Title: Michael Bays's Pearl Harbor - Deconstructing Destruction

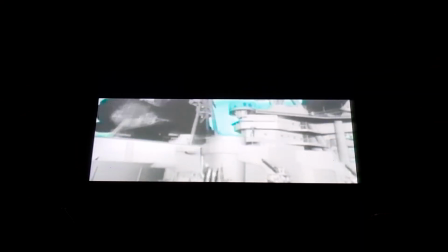[28:50]
He said, this is the kind of thing I want to see. So we set about figuring out how to make it happen for real.
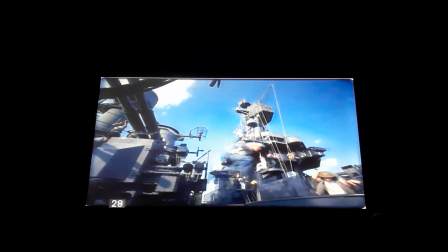[28:55]
The first thing we did was we went to the USS Texas, which is a correct period ship which is permanently moored in Houston, and we filmed this live action scene of a lot of stunt people. They're jumping into boxes and various safety pads that you can't see on the screen.
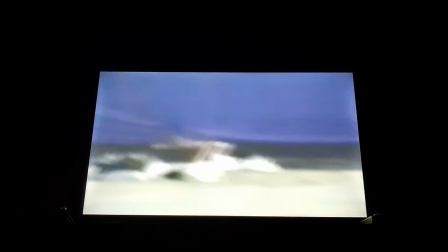[29:10]
The next step was to back at ILM, create a miniature explosion and a miniature of the tower which was falling over,
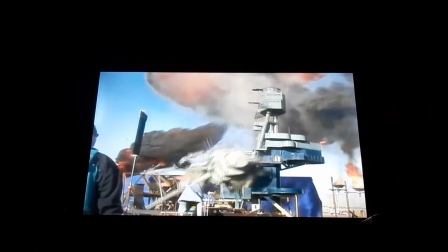[29:17]
which we would film with a camera that would slow down the action and exactly match the same perspective that we shot the real sailors on the USS Texas from.
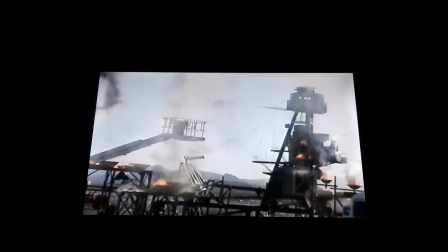[29:25]
Michael Lynch, who's our model supervisor in Pearl Harbor,
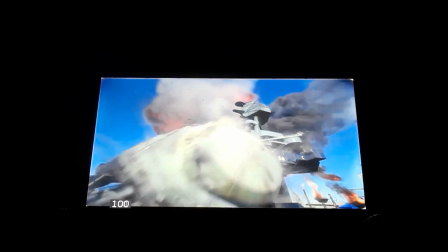[29:28]
supervised the construction of an 18-foot tall model which would exactly duplicate the piece of the ship that we filmed on the USS Texas,
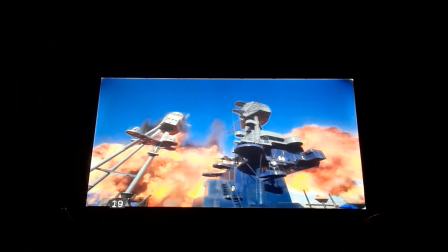[29:36]
as well as a neighboring tower which would fall over and hit it. Here you can see the camera's point of view of this event.
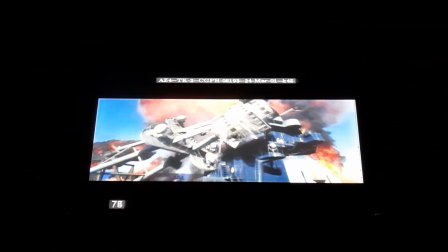[29:43]
The next step was for us to populate the miniature with computer graphics people who would be crushed, falling,
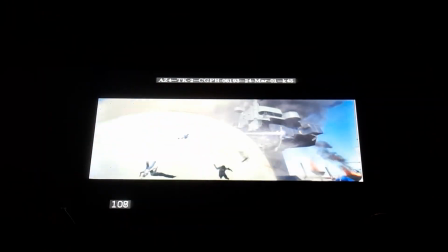[29:52]
leaping, doing all the things that stuntmen couldn't do for safety reasons, just to make the ships feel like this in fact was two very populated ships at this point in the movie.
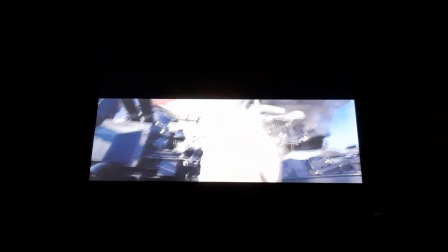[30:02]
And then when those two elements are put together, this is the final shot as you see it in the movie.
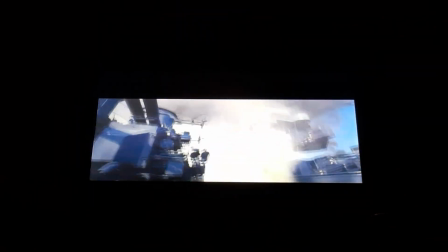[30:07]
Now Michael Bay was very insistent that we put people everywhere, and you can see in this special super slow motion version,
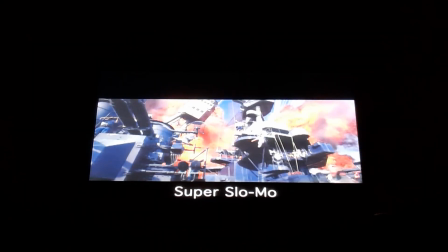[30:13]
there are people that run across onto the stairs, there's somebody hanging out of the window on the falling tower,
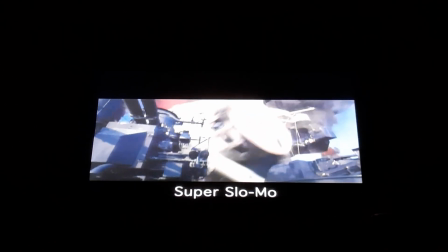[30:20]
and I hope when you're watching this on your DVD, you go frame by frame through this shot, because Michael Bay will be very happy. Probably the most difficult sequence in the film for us was the attack sequence,
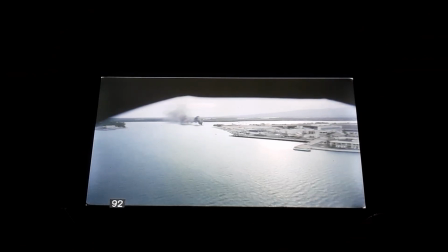[30:34]
and the most difficult shots in those sequences were having to create all of Battleship Row under attack out of basically an empty harbor.
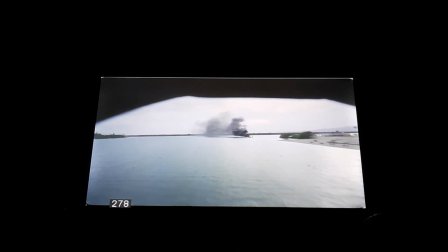[30:42]
The way we approached this was we knew from our pre-visualization animatics what it is that Michael wanted us to create for the film.
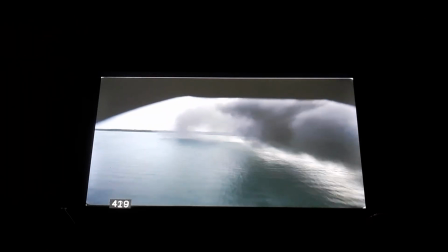[30:50]
And then we flew a helicopter over the correct part of the harbor, putting little buoys in the water which would designate the front and back of the imaginary ships, which aren't there but that we would have to put in.
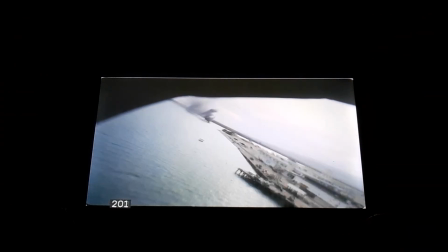[31:01]
Once the live action was tracked, we then started to put the different elements into the shot which would be needed.
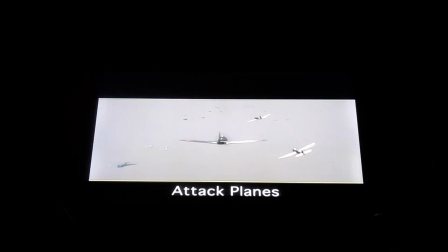[31:07]
Primarily the ships with interactive lighting for the various explosions, the attack planes, elements such as smoke. Here you see volumetric haze, which is computed to fill in the spaces in the air that the planes are flying through. Tracers, which are coming from the airplanes.
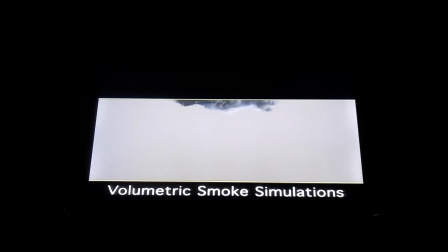[31:24]
Huge plumes of smoke, which were generated in the computer because it isn't possible to physically create smoke plumes of this size. Environmentally, you cannot do it in the United States. It's unsafe, it's unhealthy, and the only solution was to write a special piece of software which would create this volume of smoke in the computer.
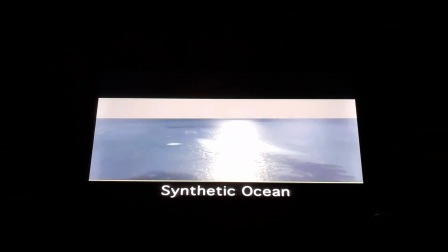[31:45]
We eventually had to replace the ocean too because the look on the day,
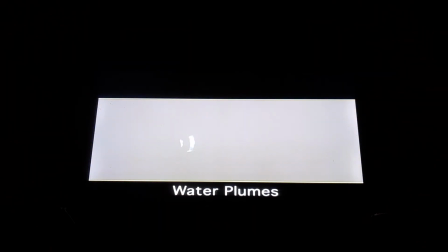[31:49]
the weather was a little gloomy, and Michael felt that it should be a more Hawaii look, sunny and so forth.
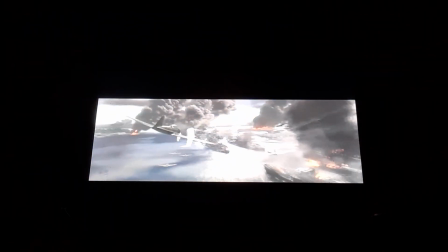[31:54]
So by the end of it, we had very little left of our original live action that you can see in the final shot.
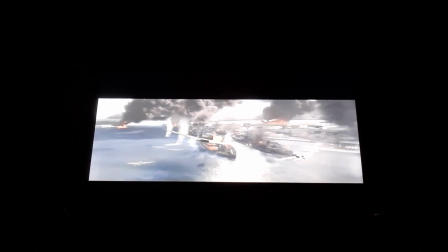[32:00]
200 elements have been put in the shot, all of them generated in the computer, and the final shot is in fact what we set out to do.
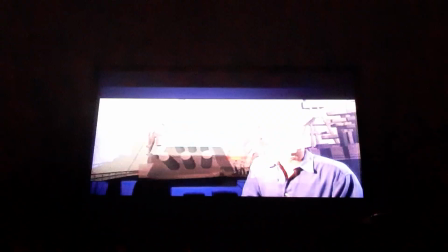[32:12]
This is a shot that Michael Bay originally came up with in which the plane is crashing and a sailor is running out of the way.
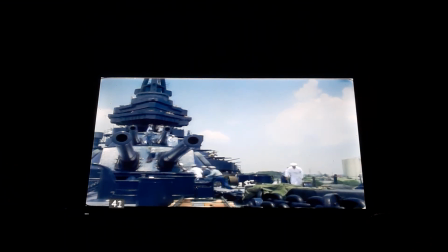[32:18]
To bring this to the screen, initially I shot on the USS Texas a series of fire explosions with a stuntman running just aside of him and him landing on a very soft and comfortable mattress.
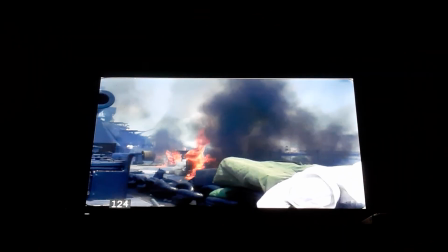[32:29]
The next step is for us to put in the CG airplane.
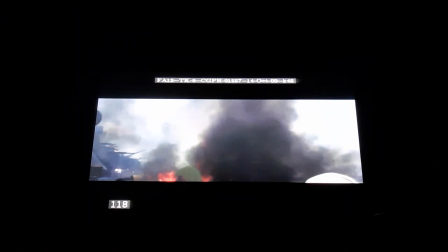[32:33]
Scott Benza, our animation supervisor, animated the plane in a way that it looked like it was in fact causing these explosions as it rolled across the deck. Once the initial path was figured out, we then used computer dynamic simulations to accurately determine what a tumbling plane would look like when it hit the deck.
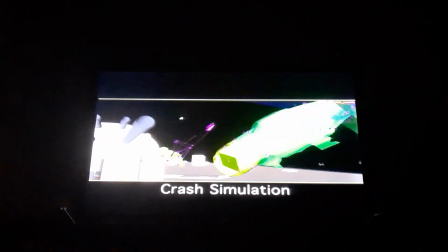[32:53]
You can see here what that simulation looks like, which shows us what the real plane would do.
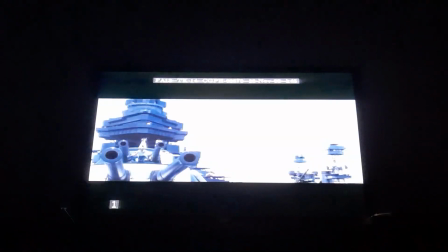[32:58]
We take that as the basis for our animation, but then frame by frame we can control the pieces to make the shot more visually interesting.
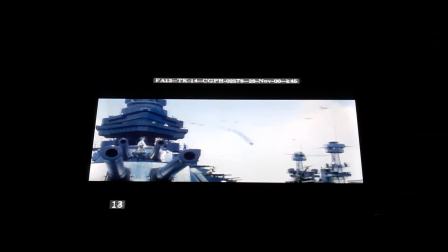[33:06]
In this shot you can also see the pieces of the insides of the planes which were modeled so that as the plane rips open,
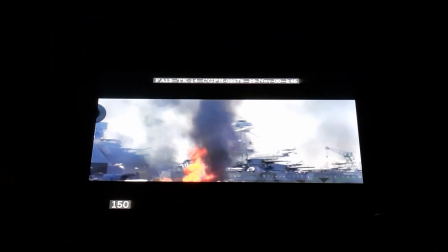[33:12]
tumbles across the deck, different pieces are shown which are supposedly the insides of the planes,
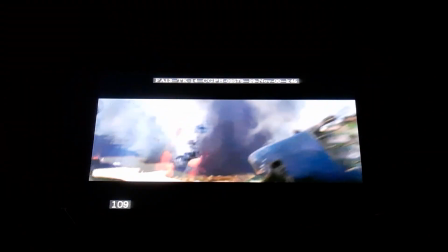[33:17]
the torn edges, all those things that have to be done in the computer.
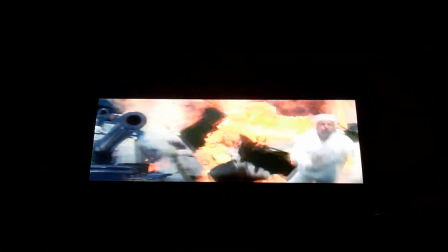[33:21]
And this is the final shot in which you can see we've added gunfire, background planes, the ship in the background,
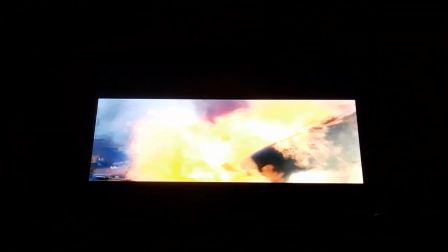[33:28]
and all the various pieces of business that Michael Bay felt was very important to keep the shot alive,
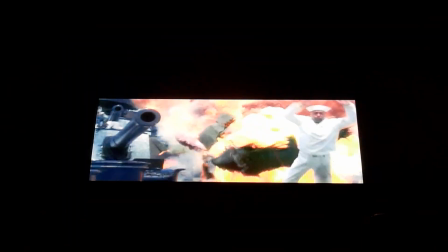[33:34]
to keep the war going in the background.
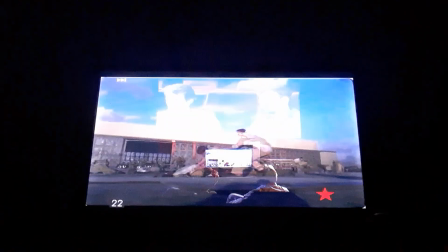[33:39]
In front of a real hangar. For this scene, we wanted to tie in Ben Affleck and Josh Hartnett as they're running away from Hangar 54 just as it explodes.
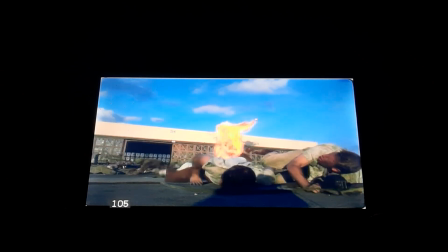[33:50]
So I filmed Ben and Josh running away from the hangar, and we did a very small physical effects explosion, just enough for the actors to react to. The next step was, in post-production, back at ILM, we built an exact miniature of the hangar and filmed it from the same point of view. Ed Hirsch took the miniature that was supervised by Michael Lynch out behind the building, and on a rare sunny day here in Northern California, filmed it exploding. This element was then put behind the actors who were carefully traced out of the original scene,
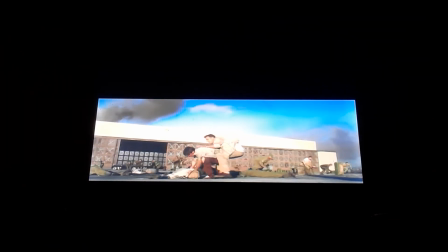[34:20]
and in the final composite you see Ben and Josh with the miniature exploding in the background, camera shaking everything out of him. Yeah, I shot this. This is a shot of the big set tank in Baja, in Mexico,
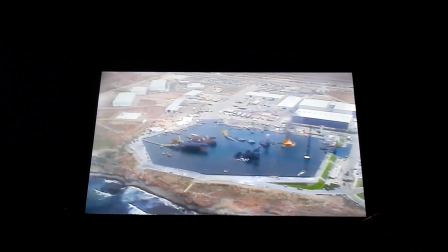[34:37]
where the production directed a bunch of big set pieces,
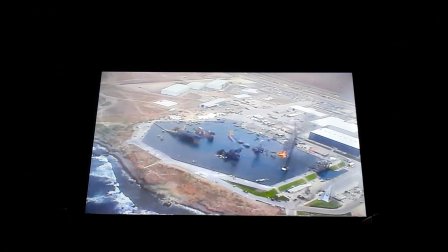[34:41]
including an amazing rolling section of the Oklahoma, the front section of the Oklahoma.
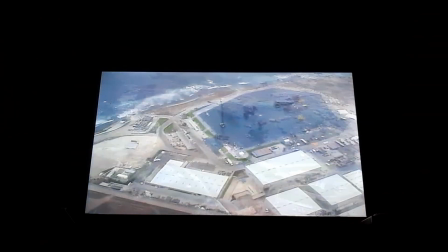[34:47]
You can see it here on the top right of the tank area.
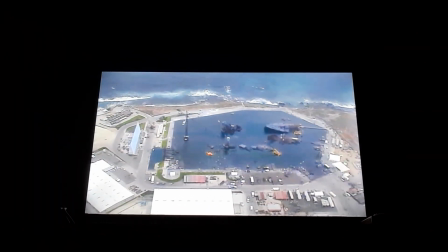[34:51]
John Fraser's practical effects crew made this elaborate and amazing rig that could at will just roll this whole,
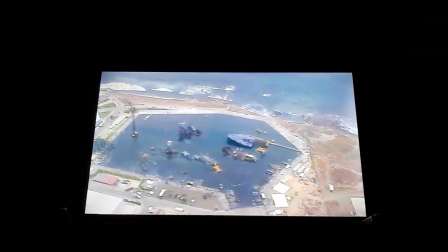[34:58]
I think it was like a 120-foot section of the ship over.
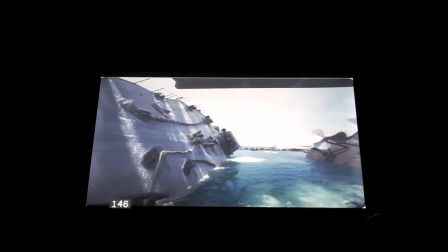[35:01]
This is the original photography that Eric Brevig supervised down on the set, and you can see that we've got sailors in the water, but we haven't got any sailors on the ship in this case because there's an explosion going off, and it was sort of dangerous to have the sailors riding on the set at that time.
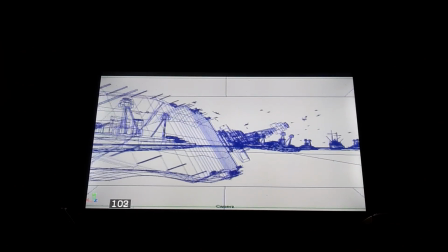[35:21]
So we're going to extend the ship and add planes and filling in most of the Oklahoma with our computer graphics.
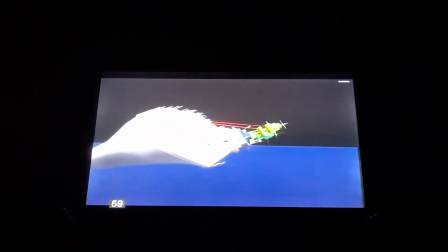[35:29]
To help show how the boat breaks apart as it capsizes, we used physically based animation
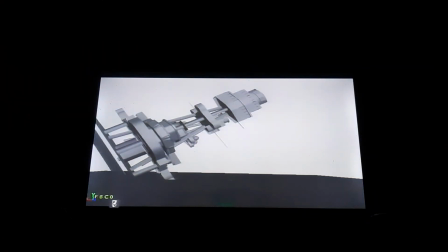[35:36]
software that we wrote here at ILM and that the animators used to help things like this tower collapsing. You can see some of the water that the tower hits up as it falls into the harbour.
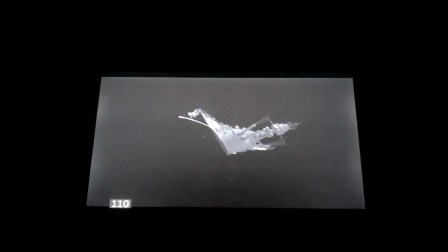[35:48]
Here is a render of the part of the ship that we're adding in computer graphics, and
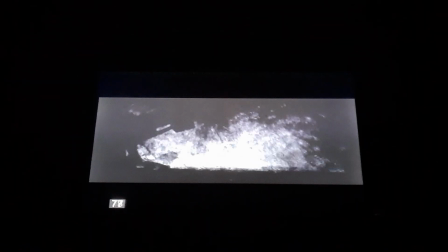[35:55]
we also added the splashes that the tower created that you saw the rough version of earlier.
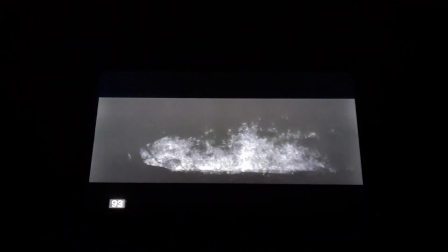[36:01]
And we created this using a special rendering tool that we developed here at ILM.
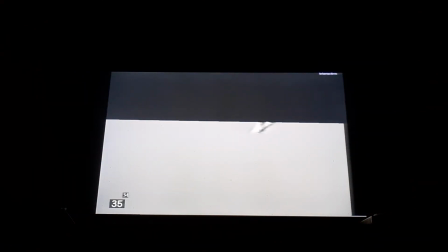[36:07]
We've got a water simulator here at ILM, and we did some new work on that for Pearl Harbor to allow us to run these torpedo wakes through and add explosions into the water.
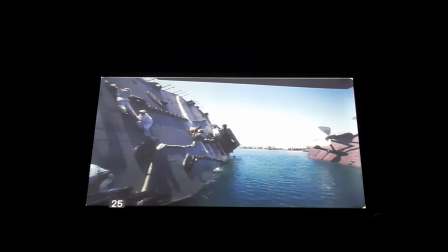[36:16]
We also had to add the sailors, and we'd originally shot some sailors down on set and tracks those in. Susan Weeks Composite did a great job of tracking and morphing those into the plate, as you can see in this test.
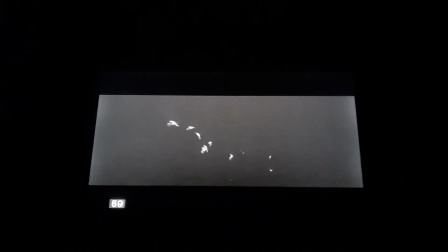[36:28]
And we also added CG sailors that were animated by Scott Wertz's team and rendered into the scene.
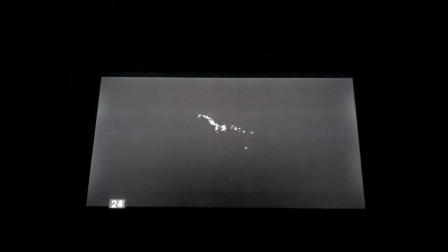[36:36]
You can see them being affected by the explosion here at the end a little bit as it starts.
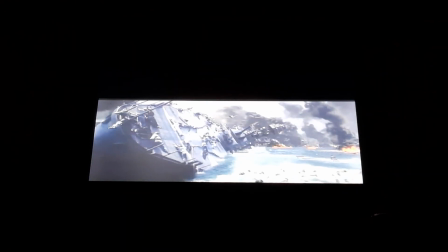[36:40]
When we've added all the smokes and the computer graphics and the planes flying overhead and torpedoes and the people in the water, you really get a sense of the scale of what was happening in Pearl Harbor and the chaos that was surrounding these sailors as the ship overturned. So now I'm going to talk about the Battle of Britain, and there were about 4 Spitfires and 1 Messerschmitt in the real photography.